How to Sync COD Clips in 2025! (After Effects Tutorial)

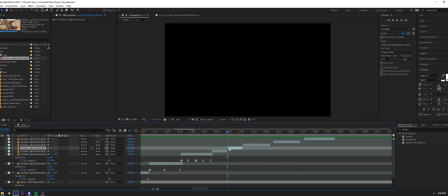[11:19]
We can cut the layer like this drag this over we can just do
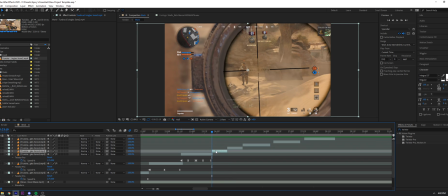[11:25]
the same thing control or control alt f at our keyframe
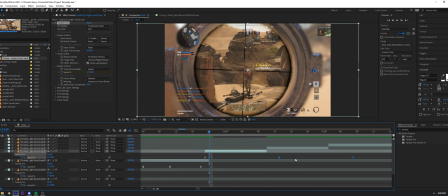[11:30]
or our first layer drag it forward paste them pull them over to the last
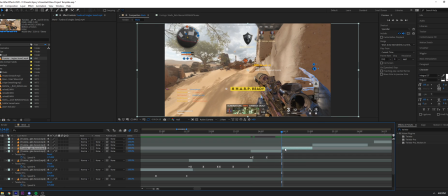[11:35]
keyframe this time and then right here the same exact thing again one keyframe forward
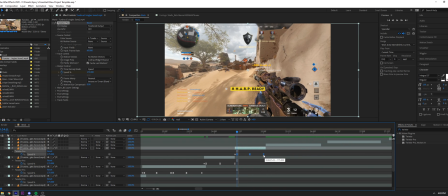[11:40]
pasting it dragging it all over and then one keyframe before the shot and we can
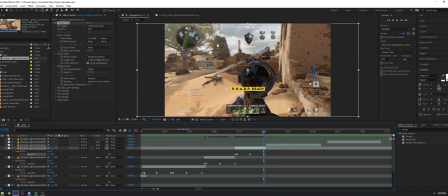[11:45]
also modify this we can drag this to exactly where we want it And then if this one we also can just do something more fun,
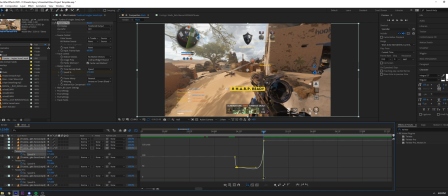[11:50]
we can just make it go so fast just like we did with the first shot So this is basically a brand new layer of a sync shot
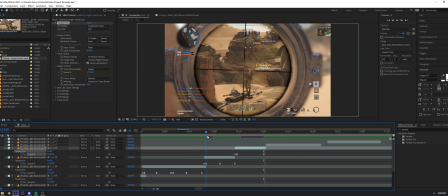[11:59]
So instead of doing two points if we have a lot of if we have a long period of time where there's no shot between the shots
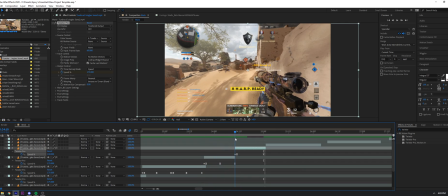[12:04]
We can always just just cut it in half on a beat and it'll look perfectly fine
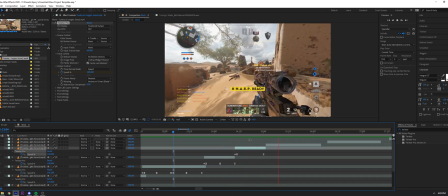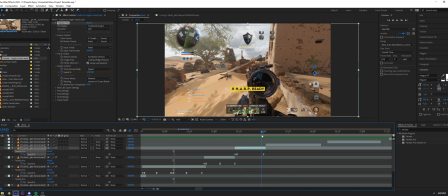[12:13]
so you can see right here it jumps right there but it still syncs perfectly fine on the beat so it's not a bunch of running or random
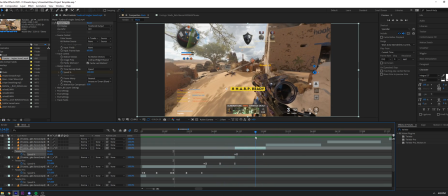[12:19]
stuff like scoping in and out for no reason or like hard scoping anything like that this next one i usually call it just like the normalistic
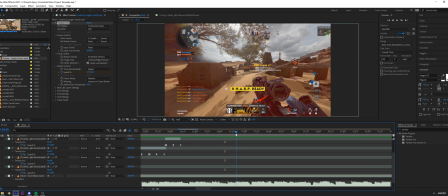[12:25]
syncing it's just a little bit different than um what you normally sync with it's just something to add
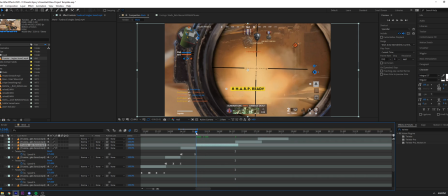[12:31]
more like a smoothness to the clip if you have like a depending on like the song you have or whatever it is, you can always just use this to fall back on if you can't find a good point to sync your clips on. So what you want to do is you want to add your first keyframe, make sure you have your points set, 120, and then you want to go forward.
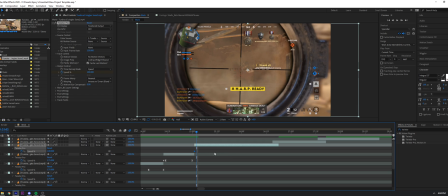[12:49]
And then this one's a little bit complicated, but it's really easy in which you understand how it works. So what else I do guys, I paste this, drag this about three quarters through right here.
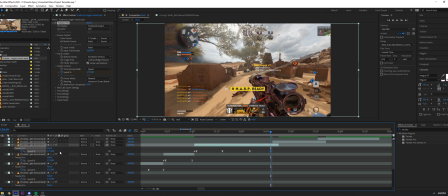[12:58]
Then I go to the last keyframe, add one keyframe, just like the last one, so 175. So now you have these four beats instead of three.
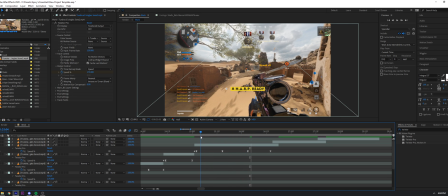[13:05]
It looks a bit weird but you'll see you'll see why so what you want to do is you want to go to this third b right here and set this to a normal speed
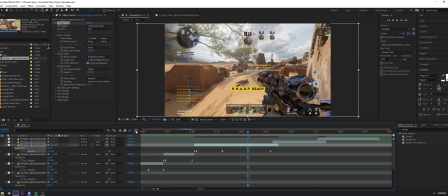[13:10]
like 100 so it's just the raw clip speed go into your graph editor and you'll see well this looks all fucking weird and not normal right so first what you're going to do is you want to make sure this is correct yep we're good okay
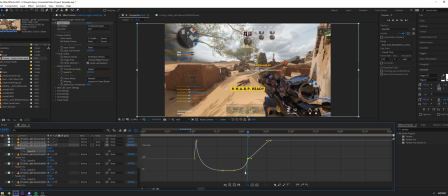[13:20]
you want to drag this one over you're going to pull this one back up and you hold shift and you can drag it to make it so it's completely straight and even then you want to even these out so it's a nice smooth curve like this so it's a gradual speed instead of a sharp turn
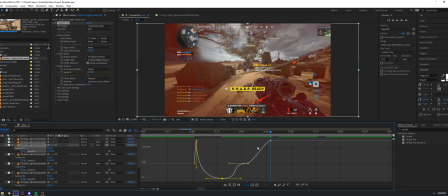[13:33]
and you go well what about this this looks weird and also doesn't sync correctly you just drag this one over and you pull this
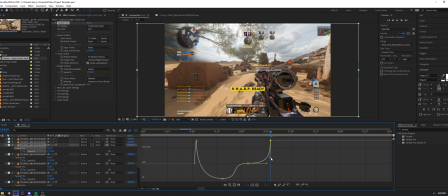[13:40]
one down just like this side but instead of having it being fast slow fast it's going fast slow normal fast so it's a little bit more smooth with the song you're using if you want it like that and if you go well it doesn't sync it's not fast enough or it's not slow enough then you can always just grab this key from right here and pull up and down
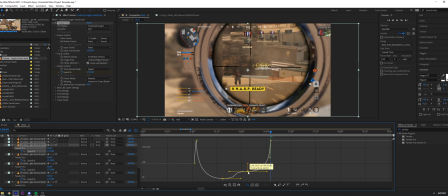[13:55]
because it's going to always be that normalistic speed so if you can go like this you can see if i go
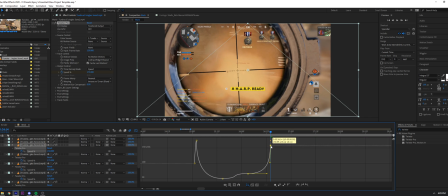[14:01]
around like 65 you're like well is still not right then just pull this one down it's always just about modifying single
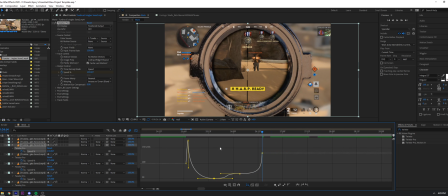[14:08]
keyframes if you want to depend on what kind of clip you have like if you have like 120 fps clip you can go down to speeds of like 30 or if you like a 50 fps or if you like a 60 fps clip you can always bring it down to like uh 45 you have a 30
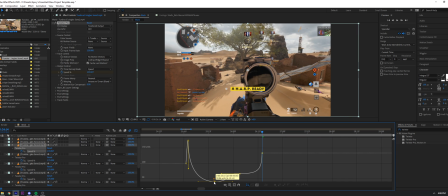[14:21]
fps clip i wouldn't go anywhere past like 75 so i want to bring mine down to about right here this works for my clip so if you look
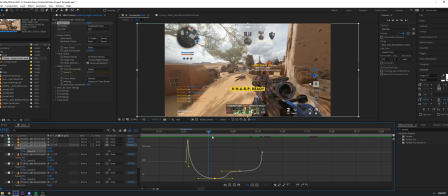[14:27]
we can see it goes fast slow normal
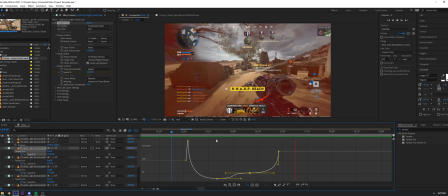[14:29]
fast this
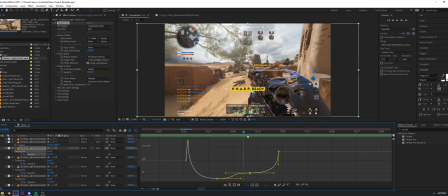[14:37]
isn't a perfect example of a clip because there's not a whole lot going between a clip the shots because it's a shot after shot after shot
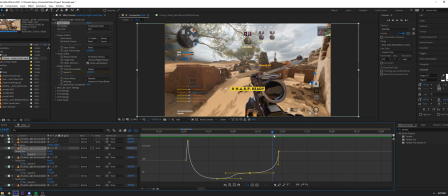[14:41]
but it's always going to work if depending on if there's like a long period of time between
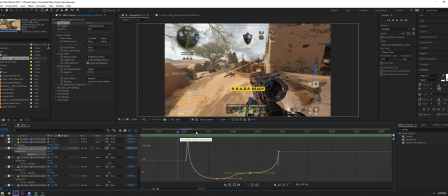[14:46]
shots but it's not super super long where you need to cut it's just like for that medium space where you need it what i usually do for last shots is i
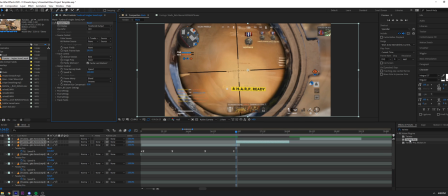[14:52]
um add a normal twixer because twixer pro doesn't work very well for warping for some reason for me. I'm not sure if it's just a problem with my After Effects or if it's a natural problem with Blender or with Twixtor, but this is what happens for me.